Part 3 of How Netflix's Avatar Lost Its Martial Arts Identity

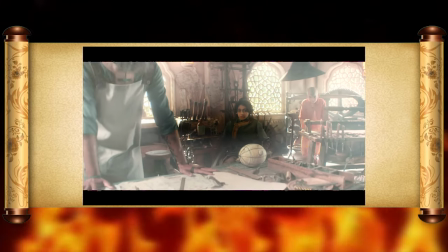[12:18]
It combines Jett, the Northern Air Temple, Omashu, Azula and her team's debut,
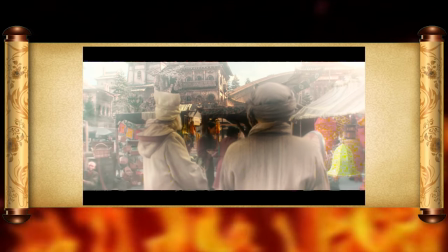[12:24]
and I'm going to assume Iroh's capture by Earth Kingdom soldiers from the Winter Solstice episode.
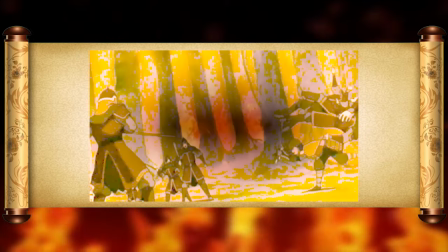[12:29]
Spoilers. And what's crazy to me is if you removed the previous knowledge of all those original episodes, this flows shockingly well.
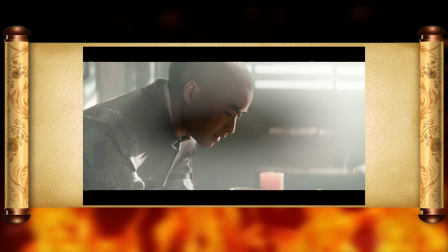[12:38]
I've got to hand it to you, Christine Boylan. Your character dialogue may be weak, but this is a good way to merge these plot lines.
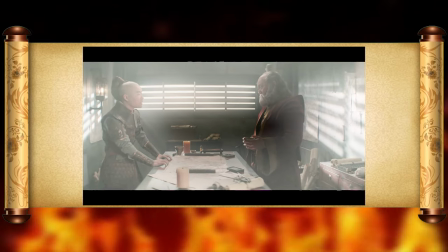[12:45]
Part of my stupid book one joke from the first video that I was justifiably called out
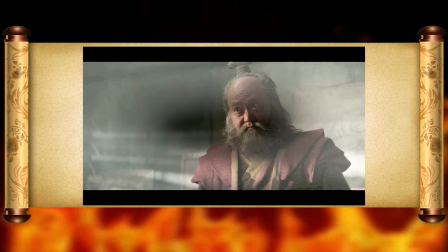[12:49]
for was partially informed by the adventure of the day nature of some of these first season episodes,
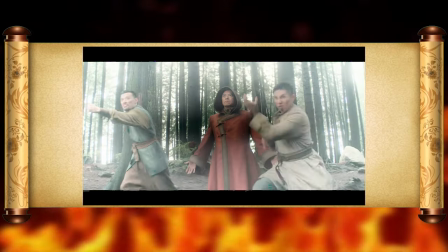[12:54]
and this rectifies that a bit. But I know why you're here. Let's talk about these fight scenes, starting with Jet and Katara versus the three Firebender spies.
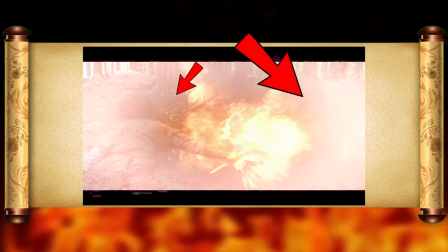[13:03]
And the very first thing I noticed is that these two dudes on the side throw vertical fists while the spy in the middle does this silly casting motion.
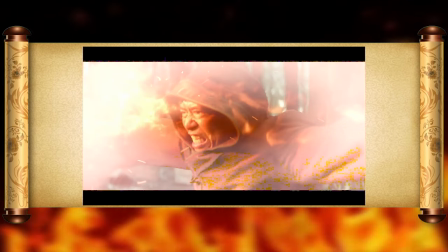[13:11]
Even though I am truly grateful to see some more Shaolin inspiration in these movements,
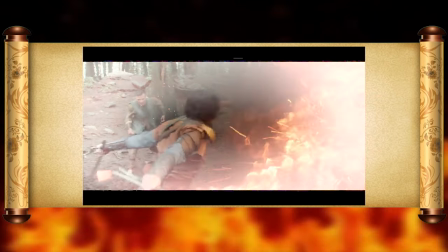[13:16]
the guy in the middle becomes even more noticeable because of how good the two on his sides look.
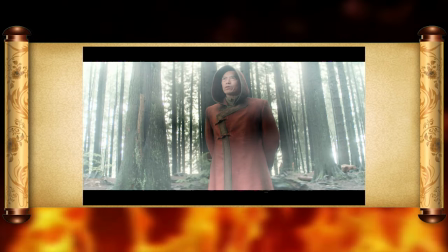[13:22]
I'll be honest, I'm not a fan of this main firebender guy.
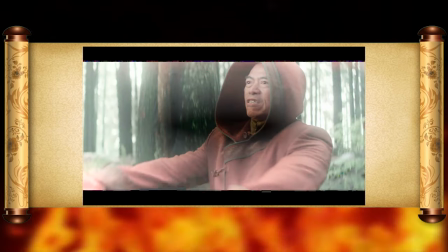[13:25]
He must have been an actual actor or something, because all of his firebending looks like the casting from episode 1,
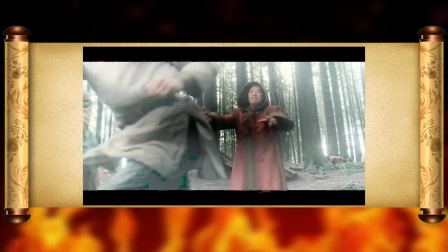[13:31]
which just gets more apparent as the fight scene continues on.
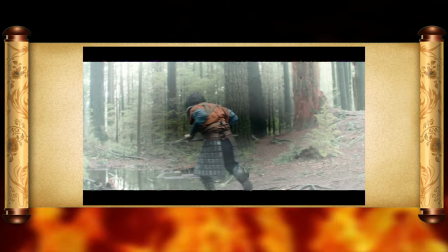[13:35]
Then we get to this bit where Jet uses his tiger heads to deflect the fireball, which was done with another vertical fist, by the way.
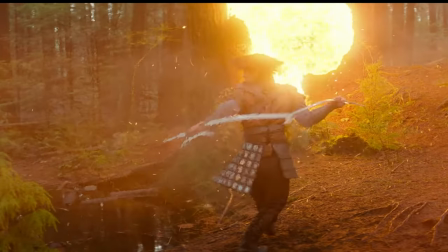[13:41]
You'll love to see it. And it looks rough, because not only would the direction Jet is spinning in send the blast to the opposite side of himself,
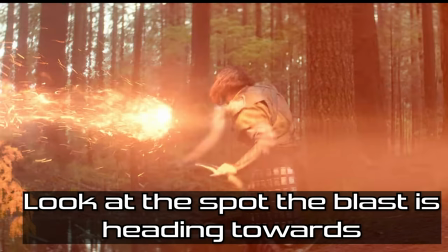[13:49]
but the effect is not even lined up correctly with the fist. From this angle, it's flying directly towards his hook sword, not him.
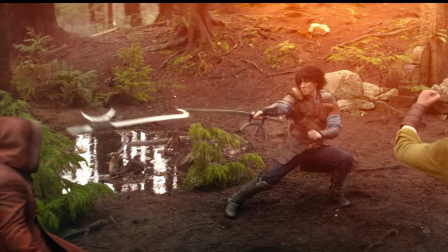[13:58]
The hiccup is honestly more on the visual effect side in my opinion, because this shot is meant to highlight the conjoining of the hooks.
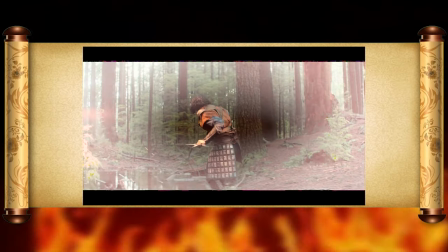[14:05]
I just think they should have deflected it away from the dude instead of shooting the gap between them.
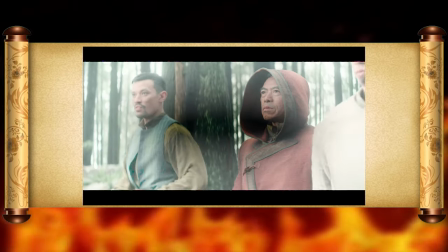[14:10]
And yes, in case anybody is wondering, three episodes in, I do in fact catch all this sh** when I'm watching it the first time,
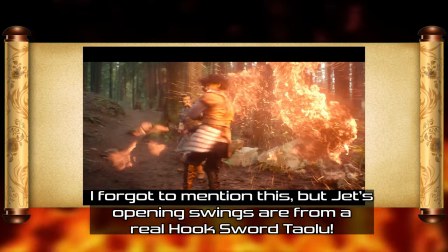[14:16]
because I am that obsessed with fight scenes and martial arts. I don't comb through this frame by frame looking for mistakes.
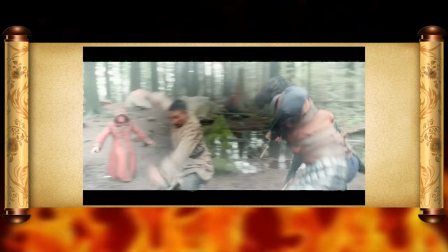[14:22]
These hiccups stand out to me even at full speed.
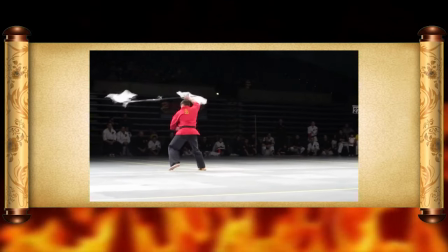[14:25]
Regardless, conjoining the hook swords is a real technique, and I like the framing here where the firebender dodges,
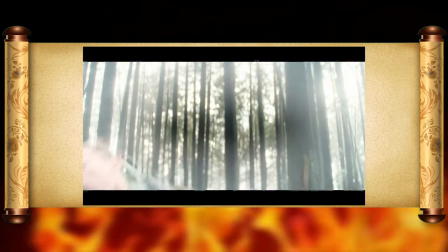[14:32]
which leads to the inside of the crescent guard catching the other dude's arm. This happens, and therefore, this happens.
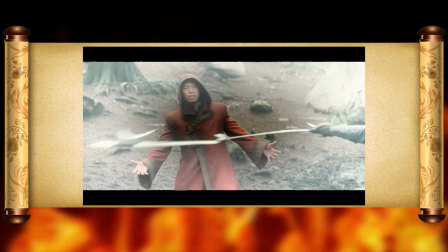[14:39]
While I'm annoyed that this leg hook from earlier didn't cut anybody, it's excused with the arm grab because typically the inside of the moon guard isn't sharpened on the hutogou.
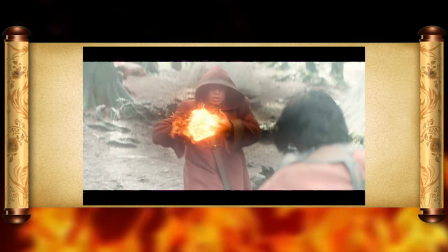[14:48]
To cap off this portion of the battle though, we have Jet catch another shakunetsu hodoken while Katara uses some tai chi chuan to nail the dude.
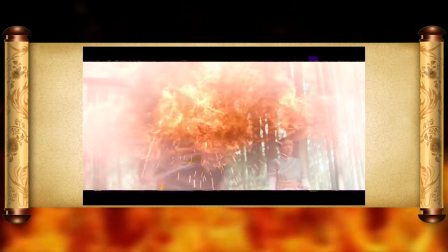[14:56]
The most glaring recurring issue that I'm seeing in these fights is that there's too much pausing in between the beats for my taste.
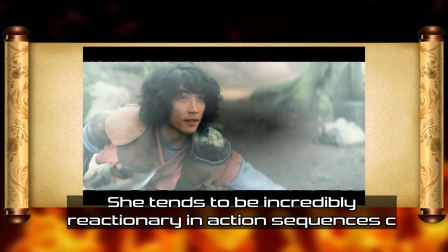[15:03]
I feel like, ironically enough, Katara is really stagnant for most of these fights,
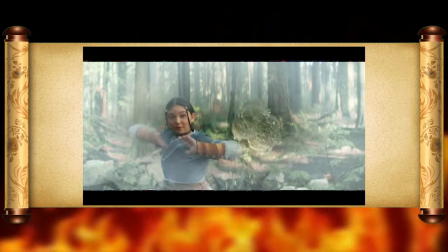[15:08]
and she should have already pulled the water out or at least been prepped by the time Jett got hit.
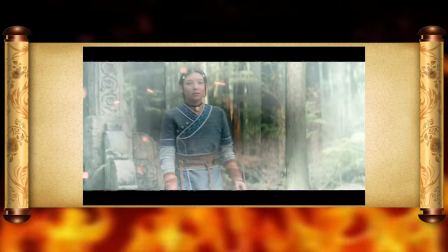[15:13]
Also, starting to get pretty irritating when people get hit by fire or water all the time, but nobody is burned or wet.
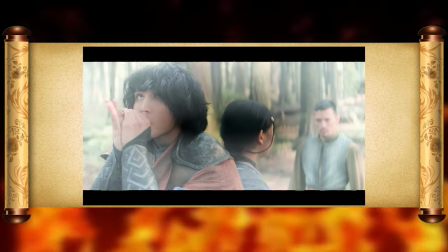[15:19]
After this, though, the two of them get surrounded, so Jett calls in the gang, and suddenly, this shit gets awful.
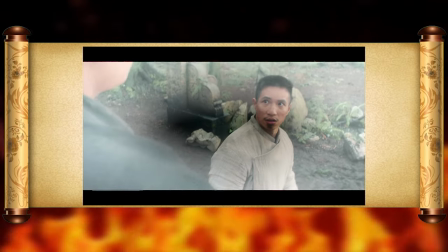[15:26]
Not Pipsqueak laying this dude the fuck out, that was a great beat. I'm talking about this horrendous piece with Smellerbee,
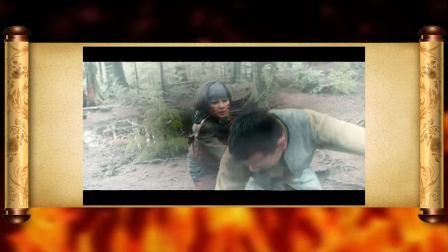[15:32]
which is by far the absolute worst section of choreography in the entire show.
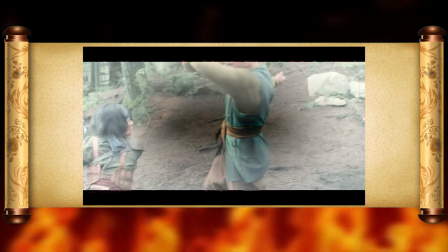[15:39]
Let's ignore that the places Smellerbee slices aren't even the places that are open when we cut to this guy before the Duke knocks him out,
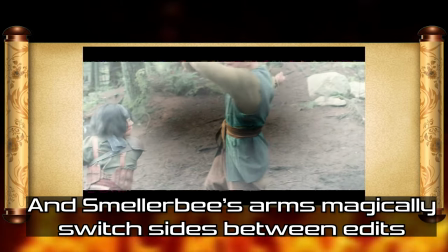[15:47]
or that there are continuity errors with arm placements or footwork. And you know what I'm feeling good today, let's also ignore the fact that they're just spinning around,
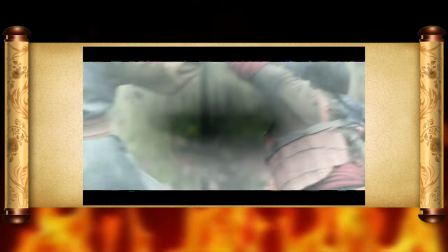[15:55]
using everybody's favorite awkward close-ups so that we can hide the fact they're not really doing anything that even remotely resembles martial arts.
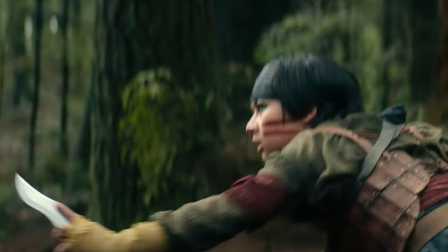[16:03]
No, how about we start with the fundamentals, like how you shouldn't put your fingers on the f***ing blade of your knives.
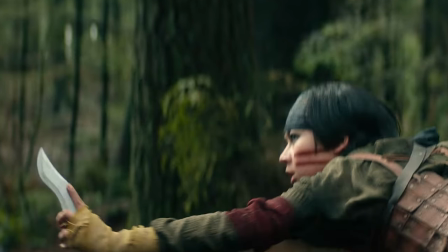[16:11]
You are in fact seeing this correctly.
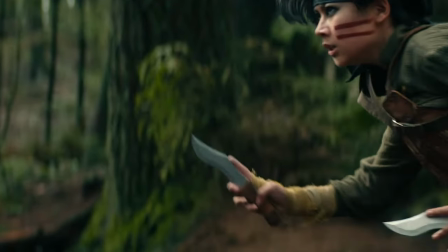[16:13]
Smeller B is holding the blades in their hand with a finger resting against the edge the entire time.
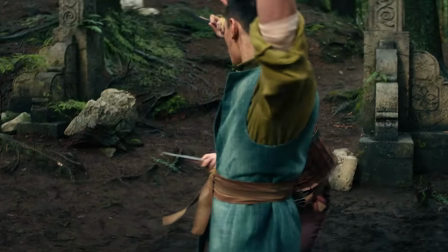[16:21]
How did nobody catch this?
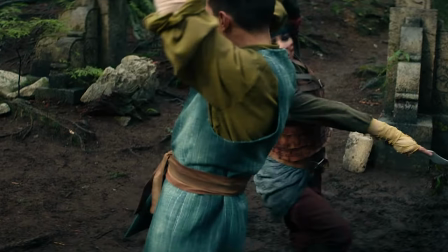[16:24]
The sheer laziness and f*** it attitude they had with this part almost
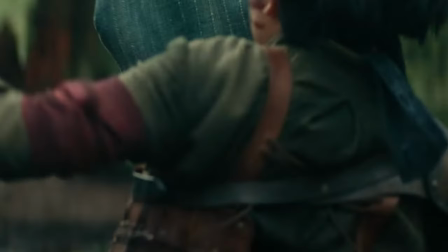[16:29]
taints the rest of the fight because of how absolutely pathetic it is.
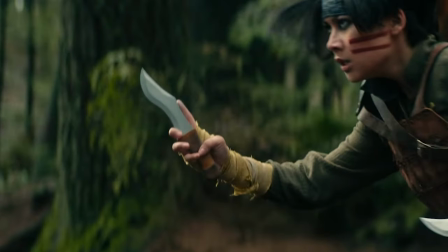[16:33]
Tell me you have no idea what you're doing without telling me you have no idea what you're doing. Honestly, this bothers me so much, I'm f***ing done with the fight. I'll just show you the weird blocking error they had with Longshot instead of talking about it.
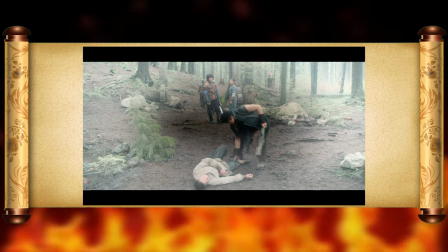[16:46]
Moving on. While Pipsqueak goes off to murder these guys, Katara gets shown around the Freedom Fighter's HQ, and check this out.
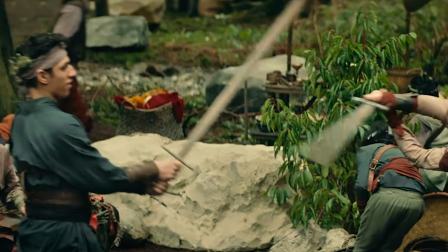[16:54]
Yeah, those are European swords, so... yeah. I realize I'm skipping over plot stuff.
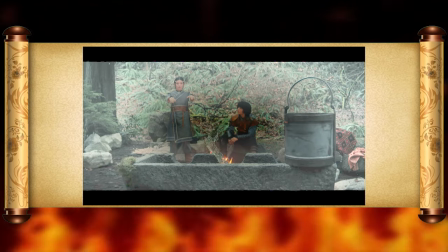[17:01]
However, I'm never gonna skip over Katara's improving skill, I guess, with waterbending.
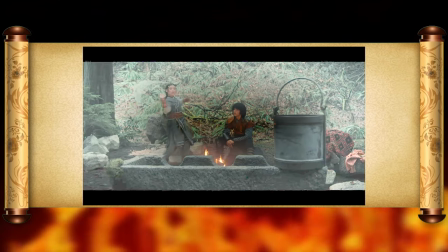[17:07]
I'm starting to think that they only taught the actress like five movements,
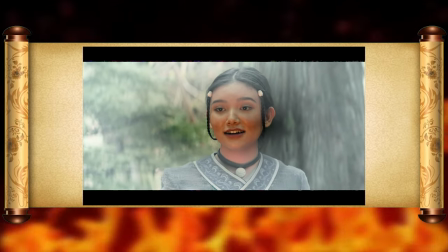[17:12]
and I was really hoping they would have locked the bending progression down as far as significant improvements go until the North Pole.
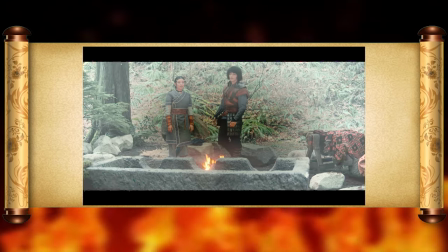[17:19]
But that's enough of the Freedom Fighters for now. It's time to get back to the real heroes of the story.
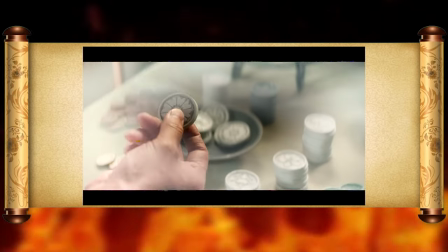[17:24]
Zuko and Iroh. And, uh, that's a conspiracy I'll have to get into one day.
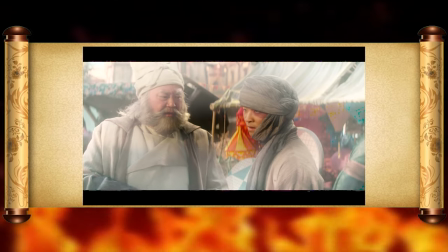[17:28]
Based on the dialogue spoken here, I'm kind of worried that they're gonna turn Zuko's kiss with his dad's burning fist into a whole fight scene,
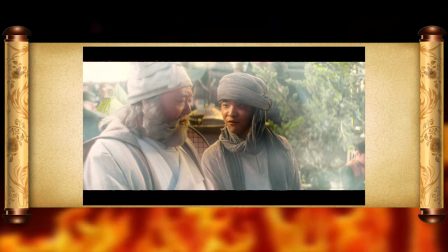[17:35]
which would grossly misunderstand the heartlessness of that moment.
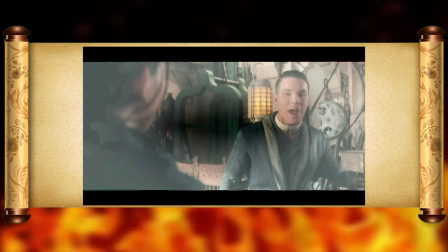[17:39]
At the very least, in the next scene with Sokka, Katara, and Aang, I am so thankful that Sokka called out Katara's selfishness here.
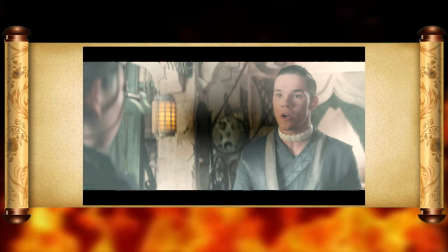[17:47] Reporting everything! You're wrong! This is just like you, Katara! Willing to believe anything, as long as it helps you!
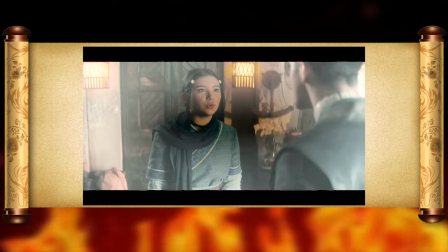[17:53]
This is a seriously great moment.
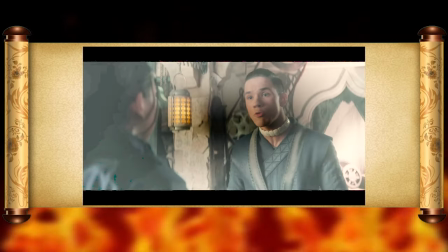[17:55]
And it's nice when these vulnerabilities and character flaws are not only recognized, but called out by other cast members.
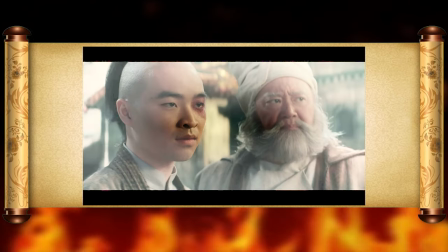[18:02]
But now it's time to get to my favorite part of the episode, and definitely the best fight scene so far in the show.
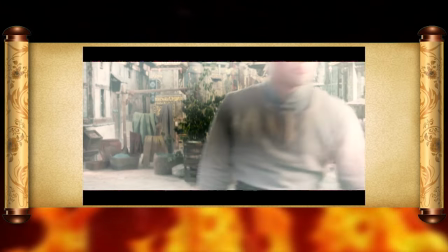[18:10] I don't need fire to defeat this boy.
Without further ado, let's break down the first rematch between Zuko and Aang.
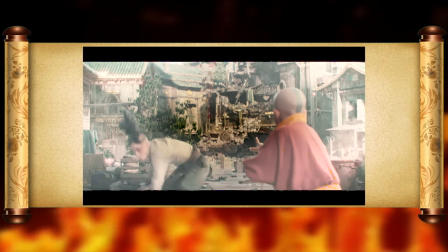[18:19]
Okay, we open this fight with a B-twist roundhouse, and you can tell my boy Dallas is a tricker because of those crooked-ass legs when he's twisting.
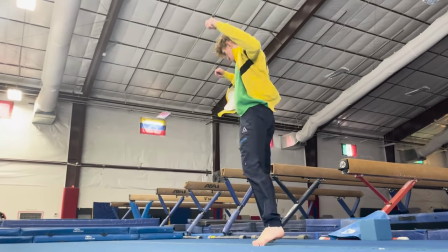[18:27]
My Sifu calls me out on that all the time because I do the exact same thing,
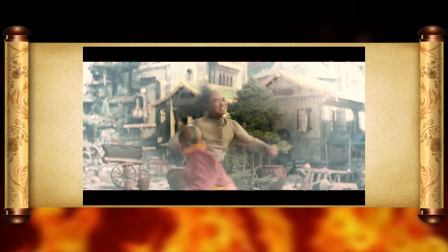[18:32]
but this actually adds to the rough and unrefined aspect of Zuko as a character.
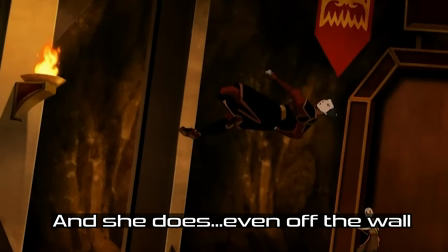[18:37]
I would expect Azula to have a perfect butterfly twist, not Zuko. Well, maybe not this Azula either.
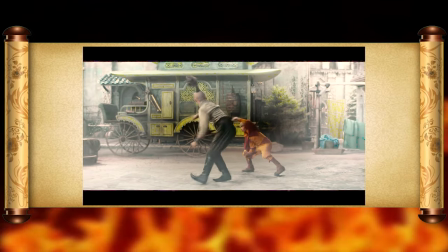[18:43]
From here though, Zuko continues his combo, going directly into a front sweep and then delivering a beautiful step over hook.
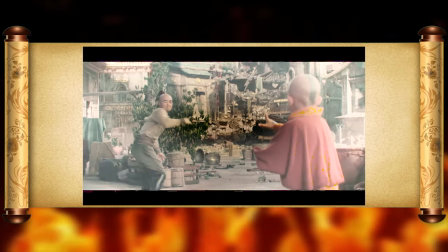[18:50]
Not a fan of the spinning backfist, but I do like catching Aang with another roundhouse. Speaking of which, I love all of the subtle movements and handwork Aang has going on here.
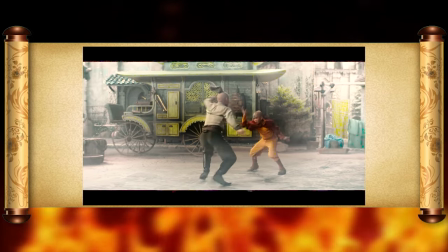[18:59]
He's clearly not trying to actually fight back right now,
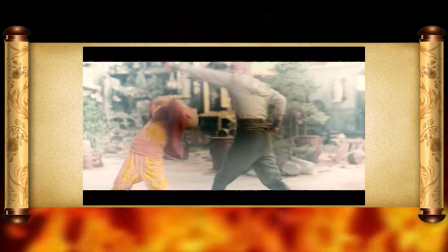[19:02]
and the youth of the character as well as the context of Aang trying not to break s*** with his airbending lets me maintain my suspension.
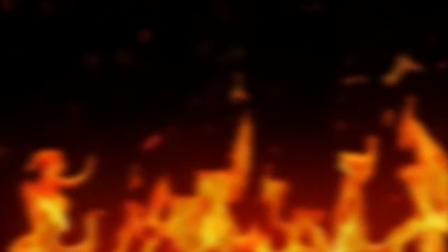[19:09]
Or at least that's what I'm assuming is the reason Aang isn't airbending right now.
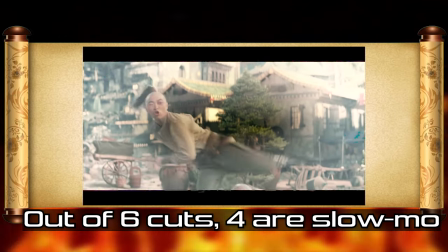[19:13]
My only complaint is the overuse of Slowdown, and how it's still edited and filmed like a western movie instead of a Hong Kong fight.
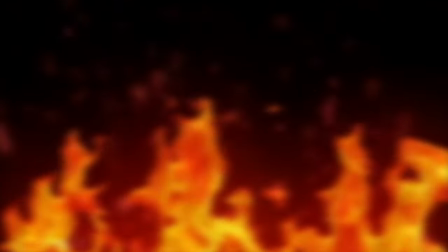[19:20]
Also, these little airbending jumps from Aang, just say it, man, they suck. They're awkward in motion, and because of how stilted his movement is,
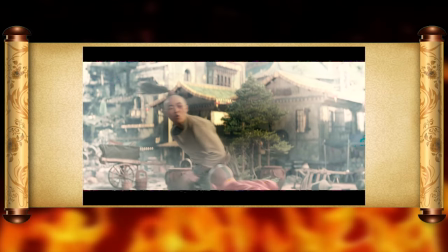[19:28]
I would not be surprised if you told me that Aang is actually superimposed into this footage, instead of actually fighting with Zuko.
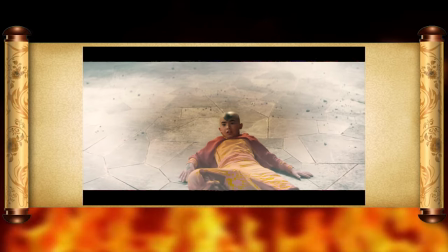[19:35]
Unfortunately, the next exchange between the two is also a little on the weaker end, because Gordon is clearly further away than he should be from Dallas.
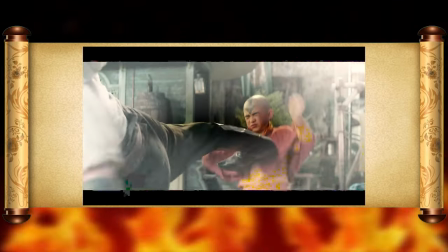[19:43]
And while this does help sell the idea that Aang is scared of Zuko here, it makes the fight feel a little too safe, you know what I mean?
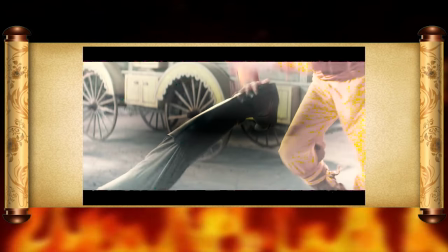[19:51]
Especially because there are so many cuts in it.
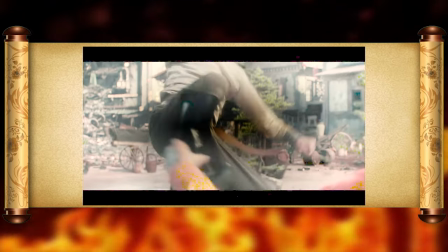[19:55]
But like I said earlier in the video, I do love to see my characters get hit, and after a brief cut using Aang taking a sidekick to the chest,
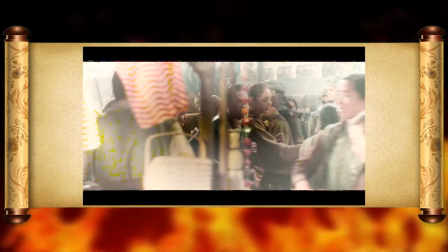[20:03]
we see Sokka and Katara get ready to ride the earthbending carts to the palace, then resume the battle mid-chase.
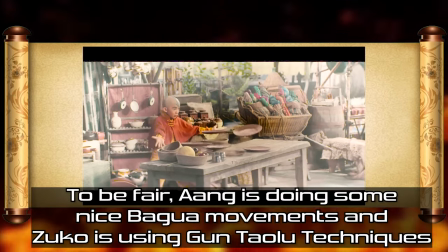[20:09]
Zuko gets to cook with a staff while Aang shows he's perfectly fine with breaking people's shit anyways.
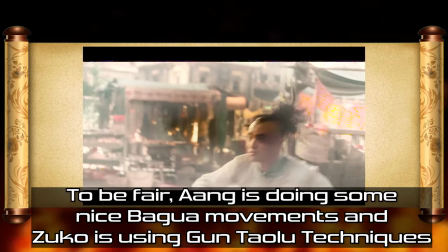[20:15]
So why bother doing this when you can quite literally blow Zuko away?
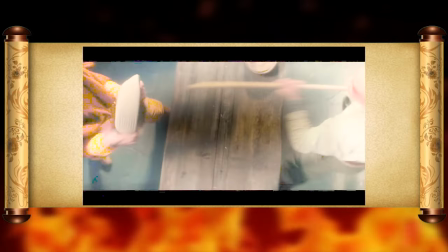[20:19]
Anyways, once we get done with the stupid plate breaking, we get a lovely Jackie Chan inspired evasion sequence using this basket.
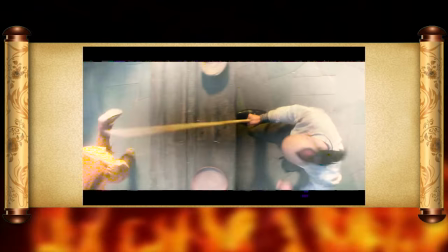[20:26]
Then you cap it off with this tiny slap kick popping the stick into Zuko's head.